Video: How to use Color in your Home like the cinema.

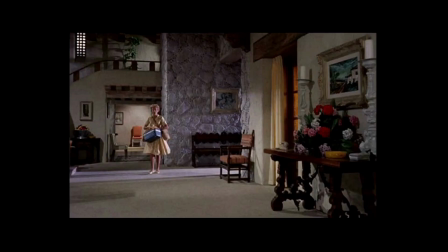So if you're redesigning a room in your home and you're looking at a movie home that you want to kind of take the essence from and bring it into your home, remember that you can take into account what the actors are wearing in those scenes, as well as temporary items, to give you a clue as to what color could be brought in and how much of it. Maybe some of you are thinking, you know, I would like to infuse more color into my design. I have ideas, I know what color I'd like to put where, but how do I go about that, and how do I do it inexpensively? Well, that's what this little segment is all about. As a designer, I have this same dilemma from time to time, and I came up with one solution. So sometimes when I'm designing a room, I might want, I'll know,
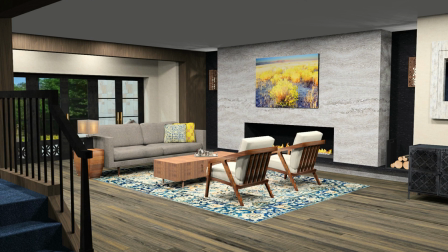maybe a golden yellow over the fireplace, a really rich color and a lot of it. I want it to take up a huge space. Well, how do you go about that without it costing a lot?
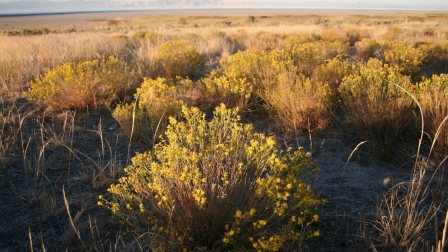Well, sometimes if I need a certain color, I'll use a photograph I've taken, or I'll go out and even take a photograph.
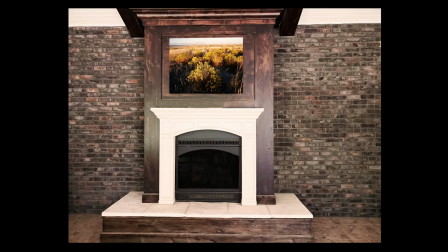For example, in this image, the photograph you see over the fireplace here is actually a picture I just went out and took, and I needed this particular color. And then I went online and printed that photograph onto a canvas the size I needed. And you just put it up on your wall and there you go. You have the color you wanted, the size you wanted, in the space you wanted. And it didn't cost a lot. There's a couple different places I use. I'll put them in the links below. One of the places I use is called Easy Canvas Prints. And I like them because you can get almost any dimension you want. They're inexpensive and it always ends up looking good. I'll put the link below. And by the way, I'm getting no compensation for this. In this last segment, we're going to talk about the saturation of color. Now, sometimes you don't want saturation, but that's for another episode coming up on part 2 of color. But in this episode, we're going to concentrate on when the cinema uses saturation and what that does to a room. Look how much life it brings into the room. Take a look. So let's start with this still from A Star is Born.
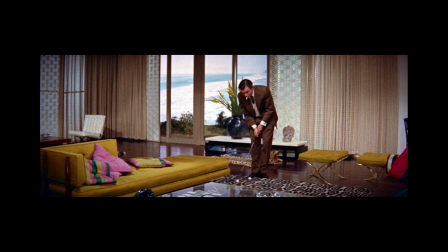We see James Mason golfing in the living room. Look at the strong, vibrant colors in that room. That deep yellow ochre kind of color, I would call it, on the major pieces of furniture. We see that golden yellow color brought in the background in the flowers, and we see some red in the still and some pink.
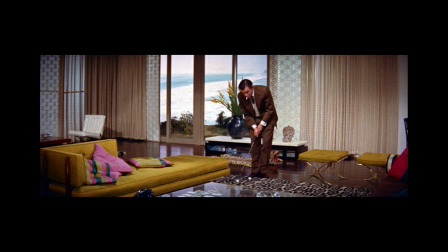Brings the room to life, because other than that, the room is mostly neutral with those screens and the curtains. Now let's desaturate it and see what we have. Still interesting. Still a cool room, but it adds an element, and I hope you can see that,
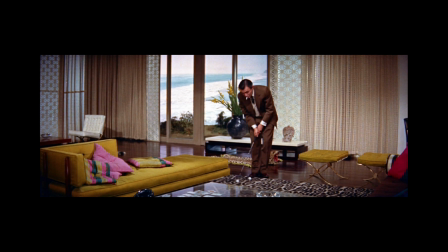what it does to that shot, and what it would do to your room if you had a mostly neutral room.
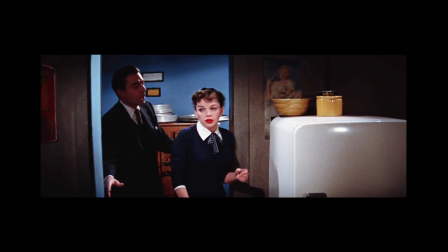Here's a simple one from that same movie, A Star is Born. In this, as she enters the room, again we're seeing color beyond. We're seeing blue outside, a very deep blue, and then also on top of the fridge they bring in a nice golden color, buttery golden color.
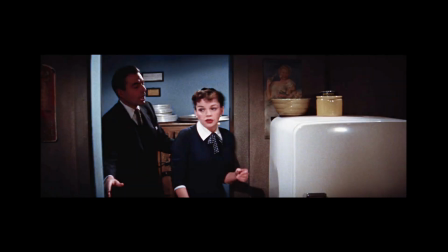So let's desaturate that and see what we have. Still cool, but that definitely adds a layer of interest, doesn't it? And that doesn't mean that every room in your home should be full of deep saturated colors. It just helps you see, when you're going for a certain look, how you can bring that in.
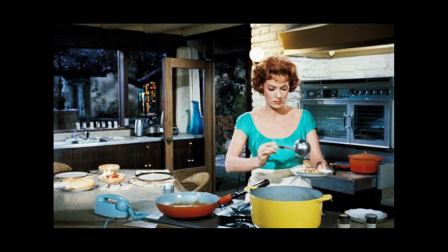Okay, a couple from The Parent Trap. Here we have Marina in the kitchen before. We've looked at this when we were talking about a different principle. With this one, I'm going to talk about saturation of color. Everything there, except maybe the telephone.
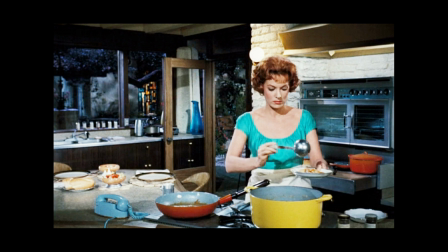All of the blues, the greens, the golds, the orange, the reds are deeply saturated, and it gives it a very distinct look.
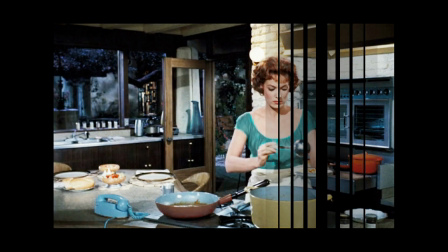Now let's look at that same image, desaturated. See what a difference that makes?
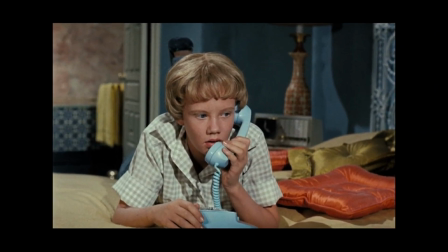And then this is Haley's room on a Parent Trap, and the pillows on the bed have saturated color. So once again, I was just going to desaturate it and show you what that does. Makes a big difference. So to recap, in today's episode we learned 3 specific principles that the cinema puts into play involving color that helps create the moods that we love in those rooms.